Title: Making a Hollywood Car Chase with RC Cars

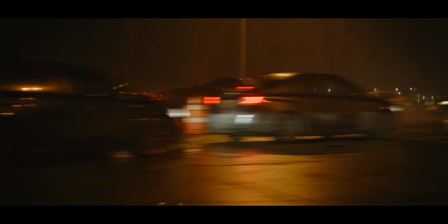0s
car chases. They make for some of the most memorable moments in movies, from old school muscle
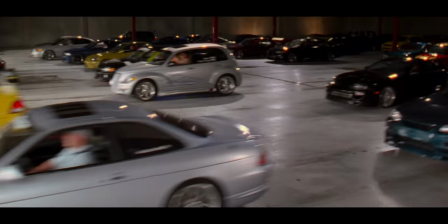9s
to absolute mayhem.
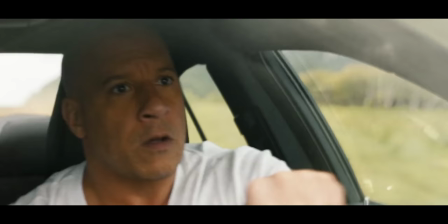12s
The ultra gritty to, well, but whatever the chase, one thing is for sure.
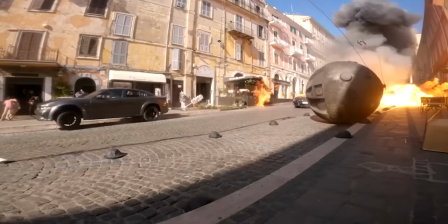22s
They're expensive. But what if they didn't have to be?
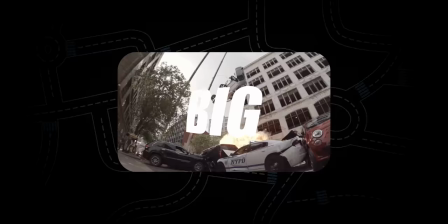27s
What if instead of going big, you went small?
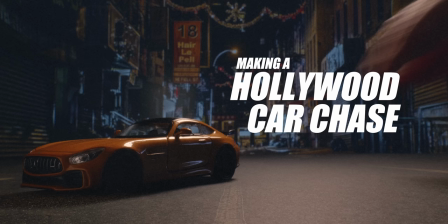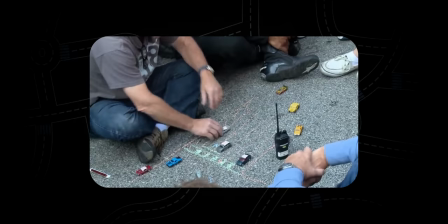41s
So the mission was simple. Create a cool car chase sequence with scale model cars, the idea being that I could avoid the permits,
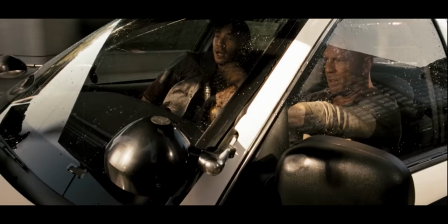50s
the insurance forms, and the tens of thousands of dollars that come along with shooting a large-scale Hollywood chase. So let's go toy shopping.
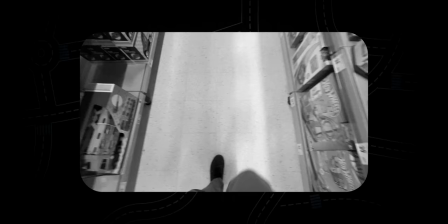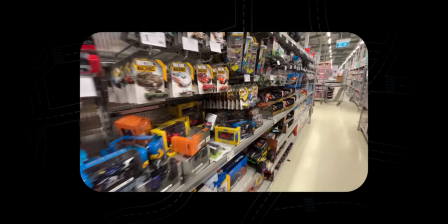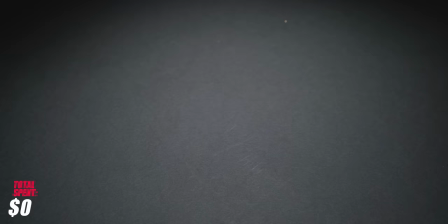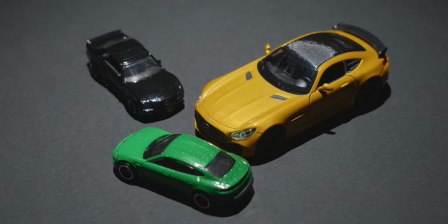77s
And this is where we run into our first little problem.
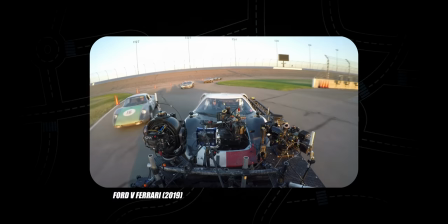81s
What we've effectively done by going small is left the complicated Hollywood car chase traditions behind and entered the
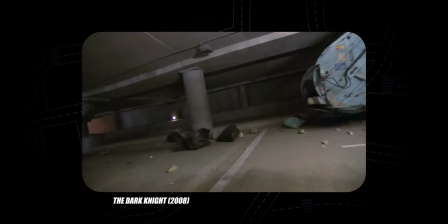89s
staggering world of miniature filmmaking, one that comes with its own complex set of rules. First one being go big, which kind of sounds counterintuitive, but it's true.
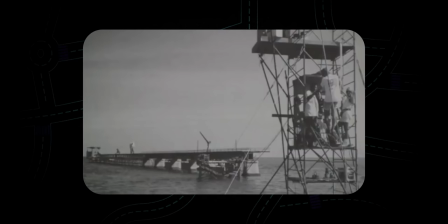101s
Most miniatures in movies aren't as small as you think. The miniature 7 Mile Bridge in True Lies was over 100 meters long,
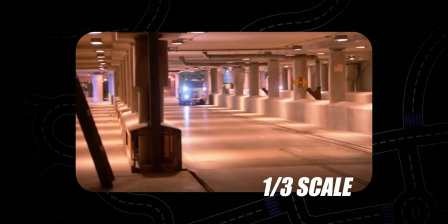108s
and the miniature Batmobile in The Dark Knight was still 1/3 the scale of the real thing.
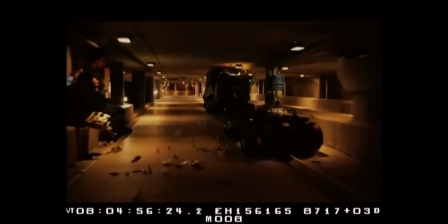114s
But why? Surely it's more cost-effective to go smaller.
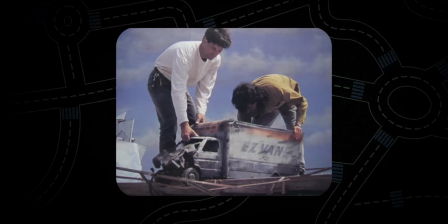118s
I mean, it's not called bigature, is it? Well, it has to do with the things you can't control. One of the main reasons why Stetson Visual Services built the miniature bridge in True Lies so big was the water.
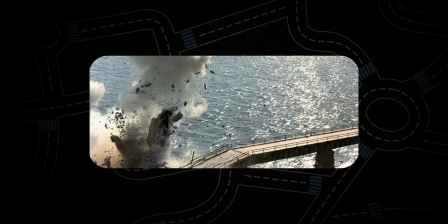130s
If they went too small, the waves splashing around it would have looked huge.
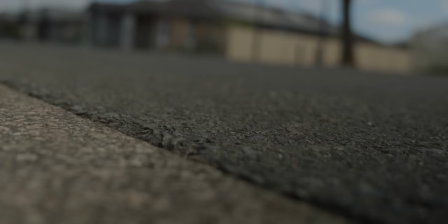135s
It's also the main reason why I can't use a real road to shoot this chase.
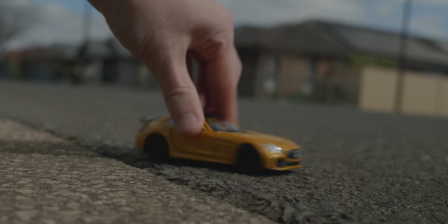140s
At miniature scale, the tiny rocks that make up the bitumen are more like boulders,
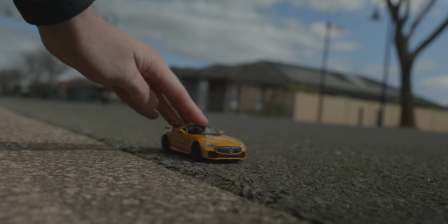145s
making the car bounce around like it's on the worst road to ever exist.
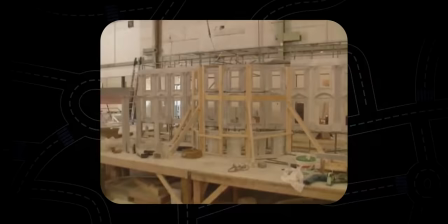153s
Going bigger also means more room for more detail, which is especially true if you want to get closer to the model, which we definitely do.
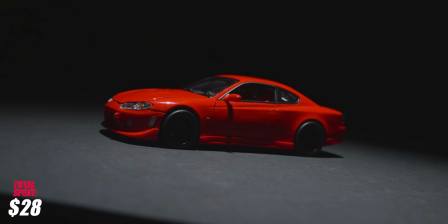161s
So this is too small. Better.
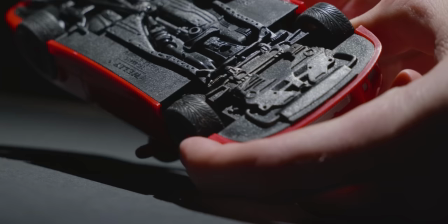165s
The only problem is I need to be able to articulate the car's front wheels, which I can't with these cars. And if I can't turn the wheels, it's going to be pretty hard for me to make a believable car chase.
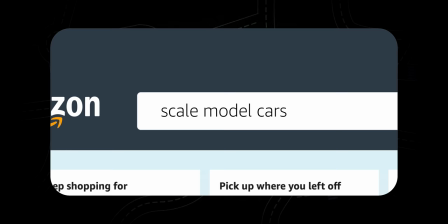177s
So after a little bit of research, the choice became obvious. RC cars.
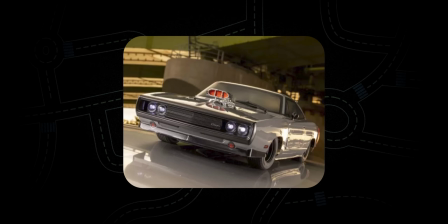184s
Not only are some of these models insanely realistic, but they're designed to be driven by a remote control, go figure.
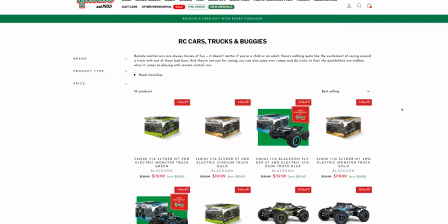191s
Which means proper steering and the ability to spin the wheels remotely.
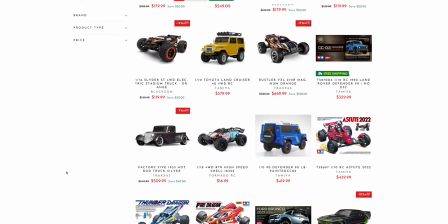195s
So after falling deep into the world of RC cars, I think I found the two that could work perfectly.
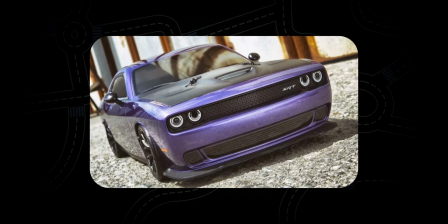202s
They're also the cheapest. A silver 1969 El Camino and a purple 2015 Dodge Challenger, both 10th scale.
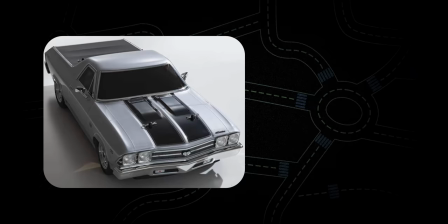211s
Now I did say cheapest and not cheap, because the El Camino is $330 and the Challenger is $379.
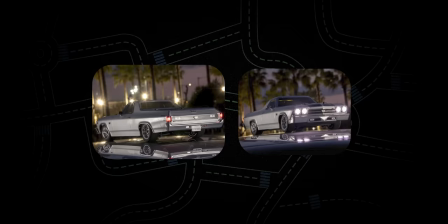222s
But the beauty of these is that they have proper lighting hardware, which should help sell them as full size, especially if we set the chase at night.
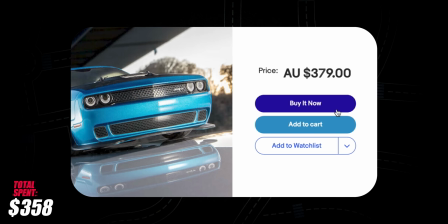232s
So we make the expensive purchase and we wait.